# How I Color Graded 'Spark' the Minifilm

Hello, today I'm going to be talking about the importance of color grading. Color grading is essential. It can bring your piece from mediocre to absolutely amazing.
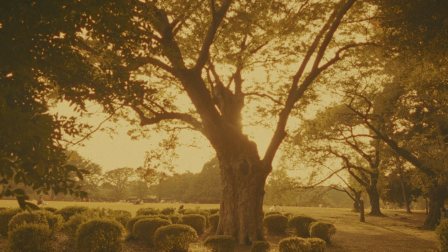(0:09)
If you're a fan of this scene in the Minifilm titled, what was it? I think it's just called Spark, whatever. You're in luck, because today I'm going to be running you through my color grading process for that exact shot. That's my favorite shot, so that's why I'm using that one. Okay, let's get started.
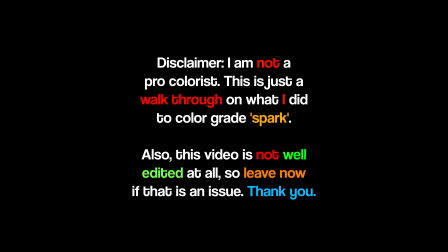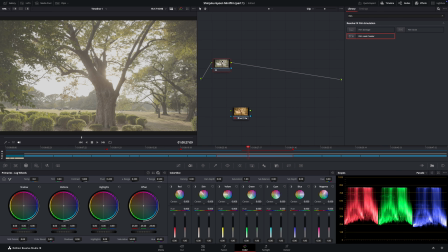(0:34)
Alright, so let me just do a little bit of a disclaimer. This is more of how I color graded it, and it's not really a tutorial, although you can follow along. It's meant for more intermediate to advanced levels, so if you're a beginner, you may not understand this very well.
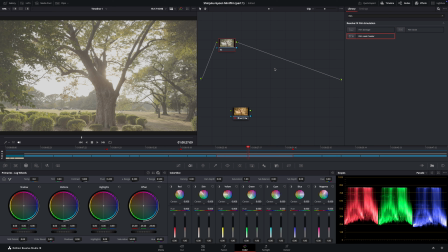(0:49)
So in that case, I encourage you to go look up some other color grading tutorials from creators who are much more skilled than I am. I'm not very good at color grading, but I try my best. So let's get started. Okay, let's start off by adding a color space transform. You don't have to do this if you didn't shoot in a log.
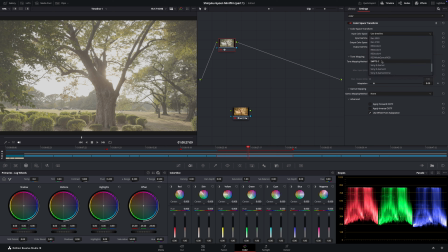(1:09)
I did. I shot an Apple log. I was using my iPhone. So I think the color space by default is Rec 2020.
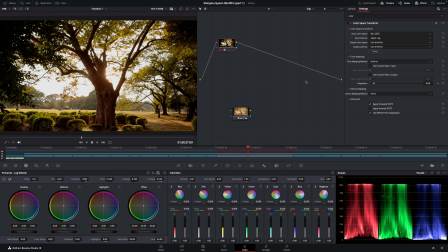(1:16)
And then Apple log for the input gamma, obviously. And so now we can create another node. Press Option S or Alt S if you're on Mac, which I am, on your keyboard to create another node. And now let's look for the effect, Film Look Creator.
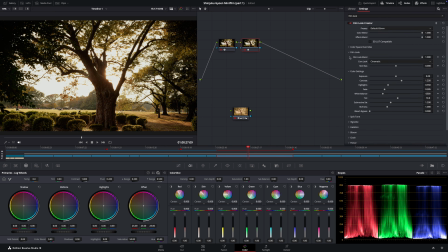(1:35)
This effect, it's pretty new to DaVinci Resolve, but I used it for most of my color settings instead of the wheels, except for the white balance and the exposure, because I'm using the log wheels here,
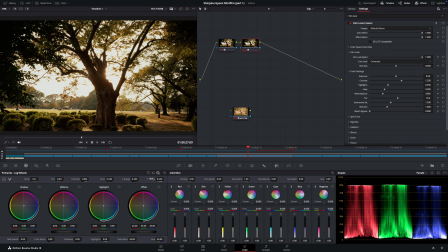(1:51)
which means that I can kind of fix the image because I didn't expose properly and I didn't set the white balance properly. Luckily I shot in log. Anyway, let's start with the color settings here, and then I'll switch between the two.
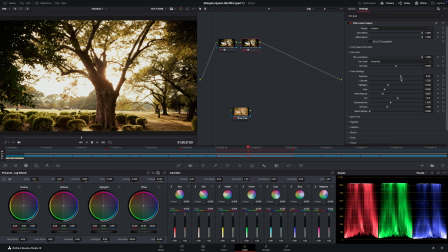(2:05)
So exposure, I brought it up a little bit to emphasize the warm look of the actual image, but I also am going to add a little bit here because to fix the exposure with the log wheels.
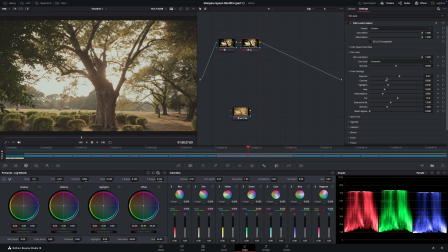(2:20)
And then the contrast, I didn't bring it down that far, but I brought it down a little bit because the Apple log profile generally makes things look too contrasty, but not too much because I'm going to add halation later,
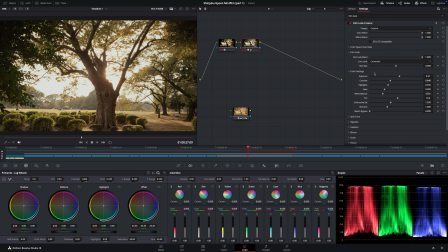(2:33)
and that emphasizes the corners in a way that actually removes the need for a lot of contrast because the corners are already emphasized, but depends on what you need contrast for. And by corners, I mean edges of the objects.
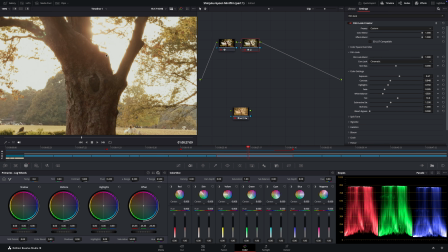(2:46)
Like, look at this part of the tree. This is what I mean by corner. Sorry, it was a bit unclear before.
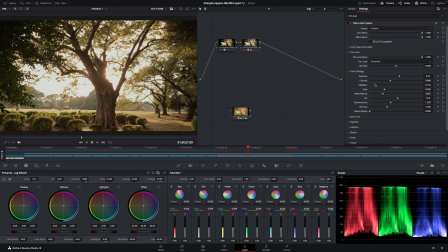(2:51)
Okay, now highlights. I'm gonna bring it down actually, but in log wheels here, because my style is kind of vintage, and in vintage cameras,
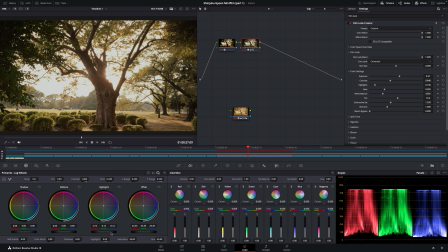(3:05)
the dynamic range wasn't very good, so I'm bringing the highlights down and the shadows up to emphasize that old feeling for the cameras where the dynamic range wasn't very good. Okay, now let's do fade.
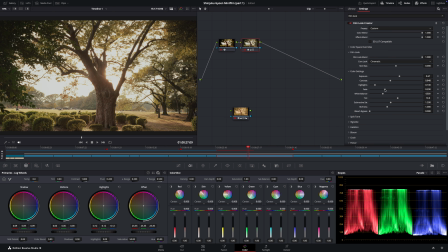(3:22)
I don't increase it too much, but I do it a little bit because it just makes the edges of the image, actually more of the shadows in general, but here it's the edges, it makes it have less contrast, and that works well with my vignette, which I will add actually now just to so that you understand.
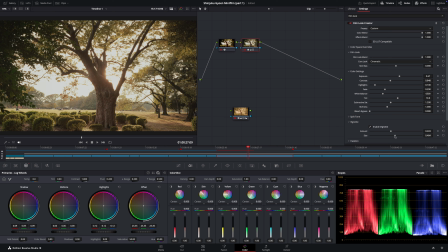(3:41)
It's already enabled actually, but I'll continue to increase these amounts until I need to. I think I did something like 403 and 480 at the time I was editing.
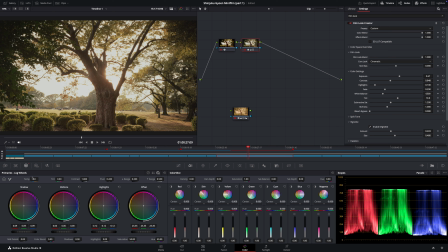(3:55)
Okay, now white balance. I changed that here because it's easier to do so in the log wheels. Here we go. I think I did something around here.
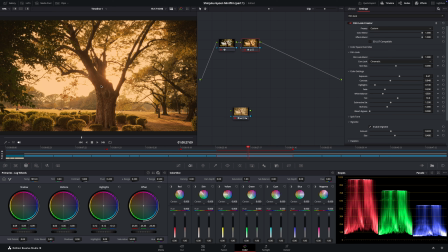(4:05)
Now you'll notice the image to really start changing into what you saw in the video, although we're not quite there yet. It also kind of brings out the natural halation, but I will exaggerate that effect later.
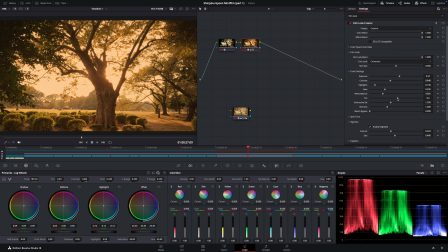(4:20)
Now, the tint. I made it a little bit more pink because of the overall image. Obviously it's green, it's grass, it's supposed to be green, but it can't be that green. It was a little too green, so I made it more pink. The subtractive saturation. Okay, here's a little secret of mine.
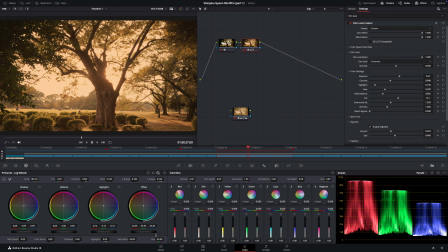(4:37)
I always turn down the additive saturation here, and then I increase the subtractive saturation and the richness. It, in my opinion, gives a nice look to the image, and it really brings out the colors in their most pure forms, which is what subtractive saturation does.
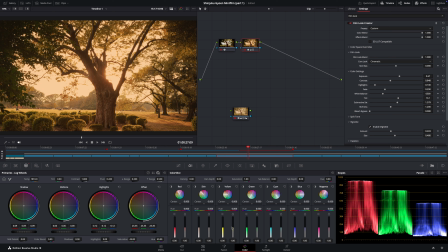(4:56)
I'm going to put particular emphasis on the yellow by increasing the saturation here. You can see the background, this kind of sky, changing, and I will make it a little bit more dense so that it doesn't look too bright, so that the
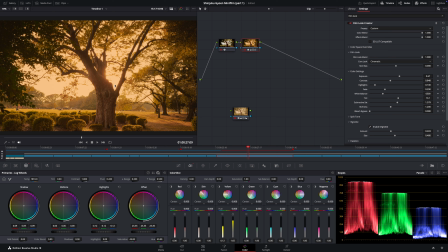(5:15)
dynamic range doesn't look too good for the vintage look. Okay, now bleach bypass, I did not mess with that at all at that point. I just kept it here at this setting, which is 0. Okay, now halation, enable halation.
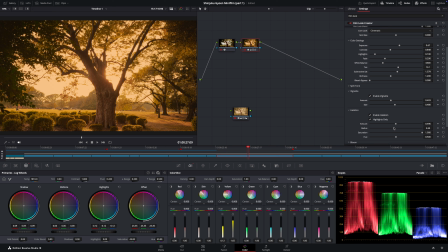(5:33)
I still emphasize it. I turned up the amount. Radius, I didn't make it too high, but I made it decently high. I actually increased this a little more. Saturation, I kept this at maximum because I want to emphasize that redness, the warmth of the image.
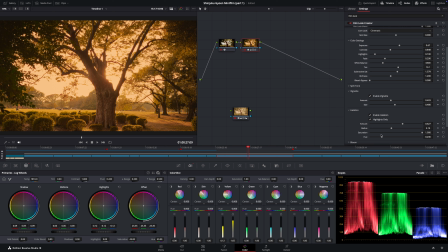(5:52)
And now hue, again, to emphasize the redness, I just dragged it a little bit to the left, not fully to the left because that's too red, but right, it looks good to me. Maybe a little bit to the right actually, but yeah, that looks pretty good to me already. Those look nice. And now I'm just gonna do some subtle stuff with the wheels.
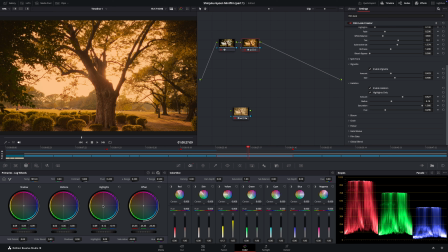(6:11)
Okay, so for the highlights, I again make them more yellow so that I can just bring out that vintage look. Midtones, I make them more red to bring out the warmth. And the shadows, I do cooler tone for the shadows because I want there to be a little bit of contrast in other ways.
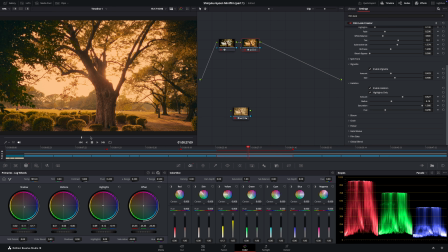(6:28)
Not in terms of the lighting, but in terms of the colors, which is actually something I use in almost all of my projects.
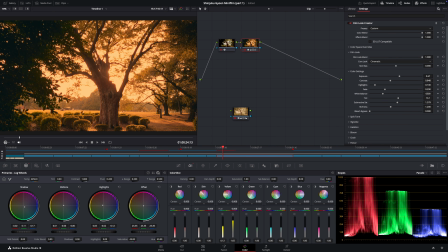(6:34)
I'm gonna increase the exposure a little bit because maybe the dynamic range suppressing is a little too much. And I'm gonna increase the brightness of the overall image because I feel like it kind of looks a little better, brighter here, because that's what I did originally and it looked good to me before. And so that's pretty much it. That's how I color graded it before.
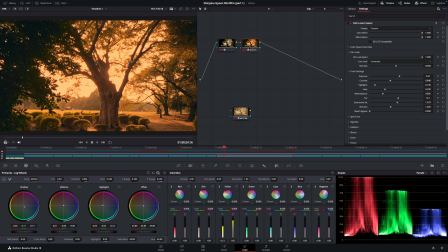(6:53)
This video, other than the intro, is probably not very well edited because I stuttered a lot, and so I probably just gave up midway through. So if you watch this, you are a true DaVinci fan. Thank you very much for watching, and I will see you in the next video.
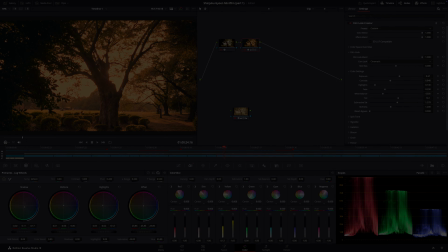(7:12)
Goodbye. Now I'm just joking. You really thought that